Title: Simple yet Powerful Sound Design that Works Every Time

Hey, finally a video about sound design. This is not going to be an advanced sound course, but more of a crash course on how we can use sound effects to tell stories efficiently.
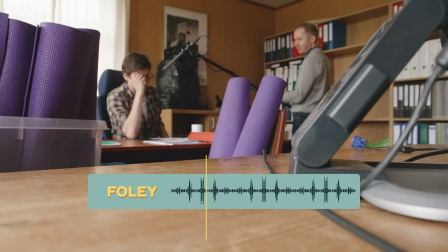[0:09]
I'm going to both show you guys things I learned at film school and also things I learned through 20 years in the business making films.
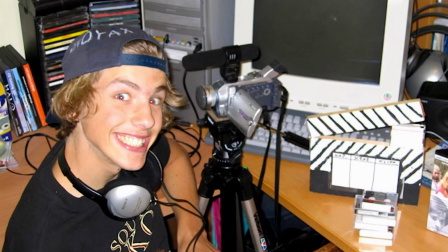[0:15]
Is it 20 years actually? Yeah, I'm 37. Wow. I'm going to use a previous project we did with Nerdforge as a reference.
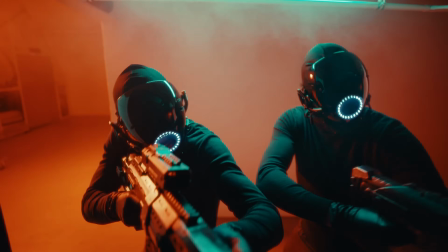[0:23] Silly girl. You think you can handle us?
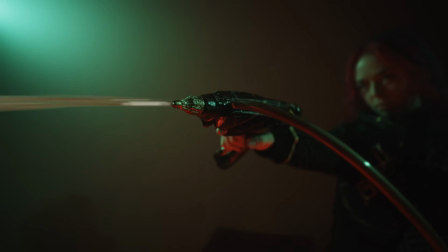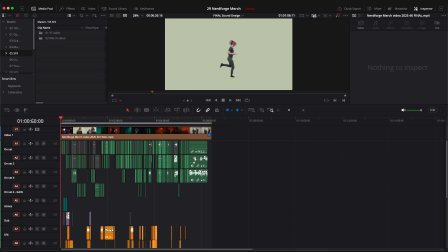[0:32]
And use something simple as Epidemic sound and the edit page in DaVinci Resolve to maximize the storytelling using the sound. So bring your coffee or tea if you have, and let's have some fun. I've been wanting to make a video about sound design for a while now, so when Epidemic Sound contacted us to sponsor a video about this topic, I thought it was perfect timing.
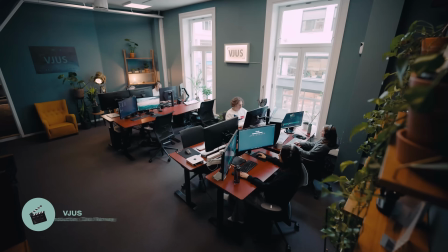[0:53]
Especially since our production company VJUS have been using Epidemic Sound for 7 years now for the music,
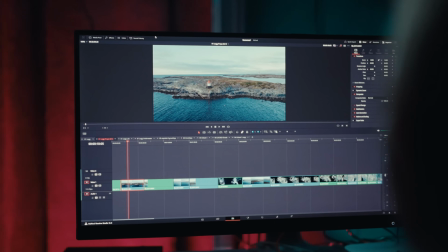[0:59]
and now every week we use sound effects for Epidemic Sound, so this was perfect timing.
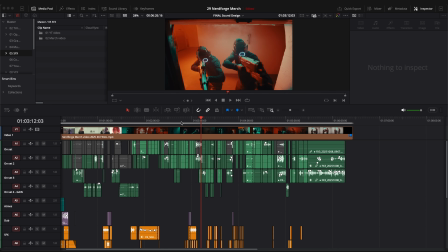[1:04]
Okay, so let's jump to the project. This was a merch video we produced for the amazing YouTube channel Nerdforge.
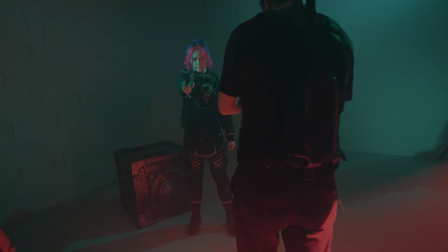[1:09]
They wanted us to produce a sci-fi action film to promote their new merch.
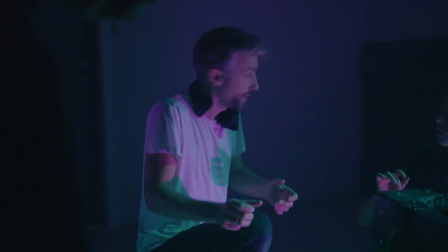[1:13]
And when we make a sci-fi or fantasy, it of course helps a lot knowing how to light it, how to use special effects, but also how to sound design.
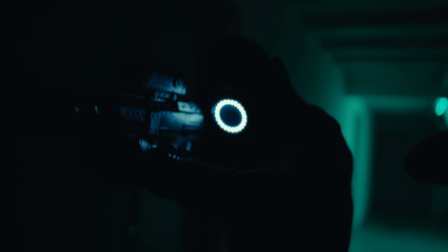[1:20] Firing!
Because without the sound design, the universe we want to create in this video would have been extremely difficult to create.
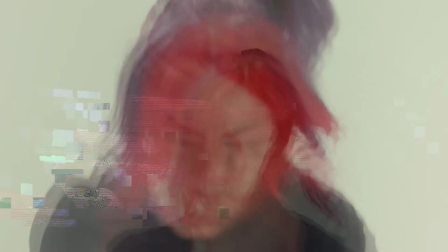[1:29] Back to the project. Back to the project. Back to the project!
But of course, sound design is not just for sci-fi and fantasy movies. It gives a huge effect to the storytelling, no matter what kind of genre you're making.
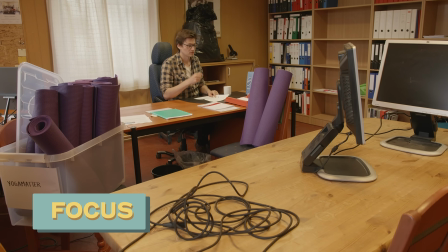[1:51]
Look at this clip, for instance. It's messy and distracting. Where's your focus?
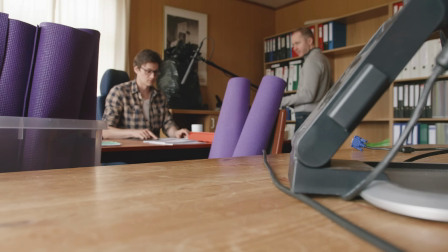[1:59]
Now let's record the sound of Thomas really close and add the sound to the wide angle.
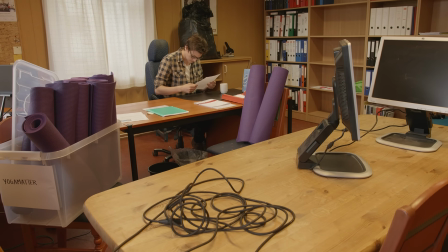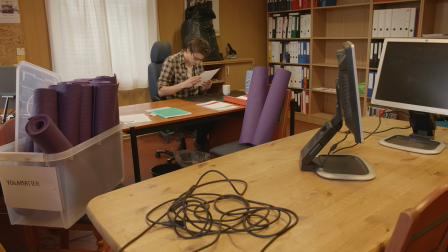[2:13]
Where's your focus now?
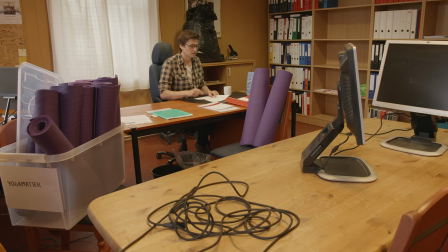Using sound to get close to the character is so fascinating and something you should test out.
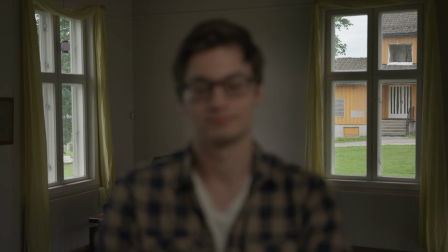[2:25]
Also, sound design can create curiosity. Just see and listen here.
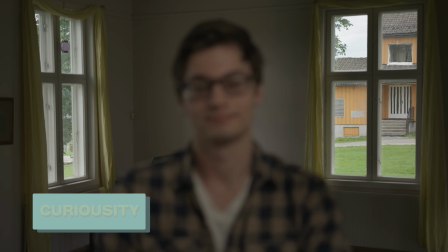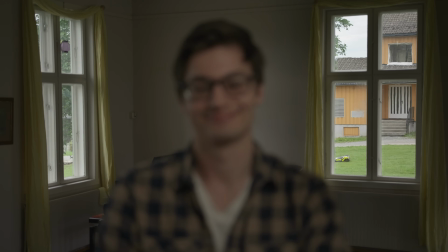[2:35]
Aha! The audience gets a surprise. You can connect a character to a sound.
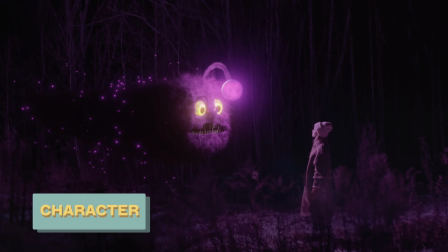[2:41]
Let's say this cute monster made this sound.
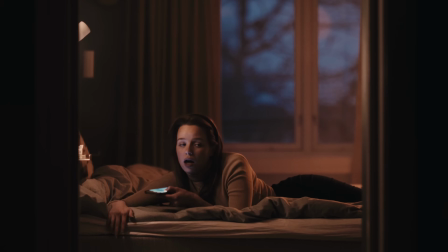[2:52] Hallo? Hallo?
Hør du hva jeg sier, eller? Now when we hear this sound later, we don't even need to see it.
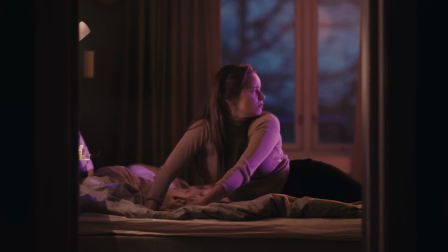[2:59]
We could save some money on the VFX and just use the sound instead.
Hva man sier til det? Altså, Guro ble jo dritredd, liksom, og satt seg jo i bilen og bare snudde.
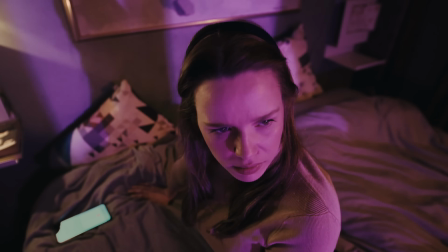[3:08] Og Jens tok jo og så at hun sto der og så på han, så han tok jo
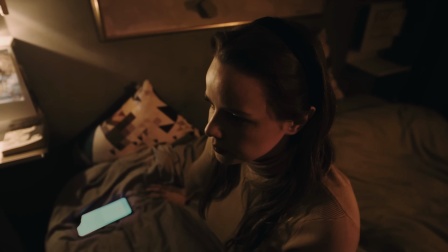[3:16] What's also cool is that you make the audience think themselves.
Imagining what creates a sound.
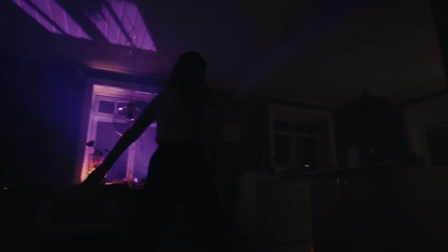[3:22]
Making the audience think themselves will give a huge effect to your film or video.
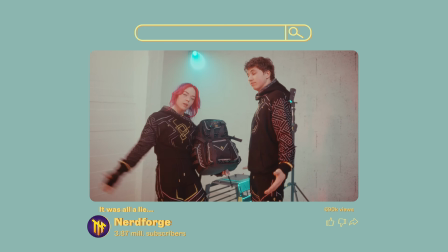[3:28]
Now, let's see how we use some of these techniques to make the Nerdforge merch video. So now we are in DaVinci Resolve, and this is the project.
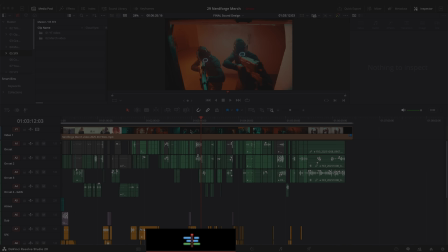[3:35]
All the things I'm going to show today is in the edit page, just to make it simple and clear for everyone. And also I think it's more relevant if you're not using DaVinci Resolve, but another software to do everything in the edit page.
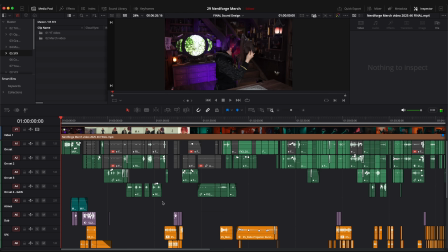[3:45]
Okay, so first of all, when you're working with sound design, it's good to separate the tracks.
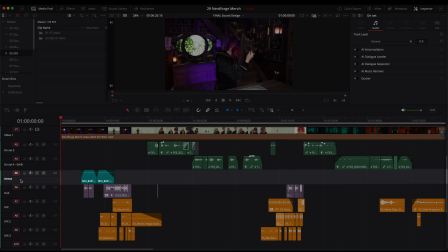[3:50]
So the top 4 tracks here are on set audio. And then we have the Atmos track, which is for the atmosphere and the background sounds. Then we have dub, some of the sounds we need to record afterwards as well to add on top. And then we have SFX.
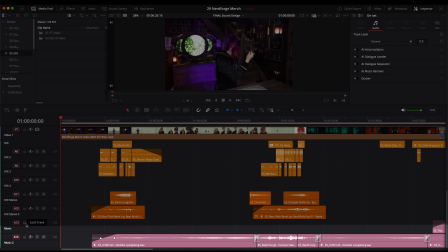[4:02]
And then we have 2 tracks for the music.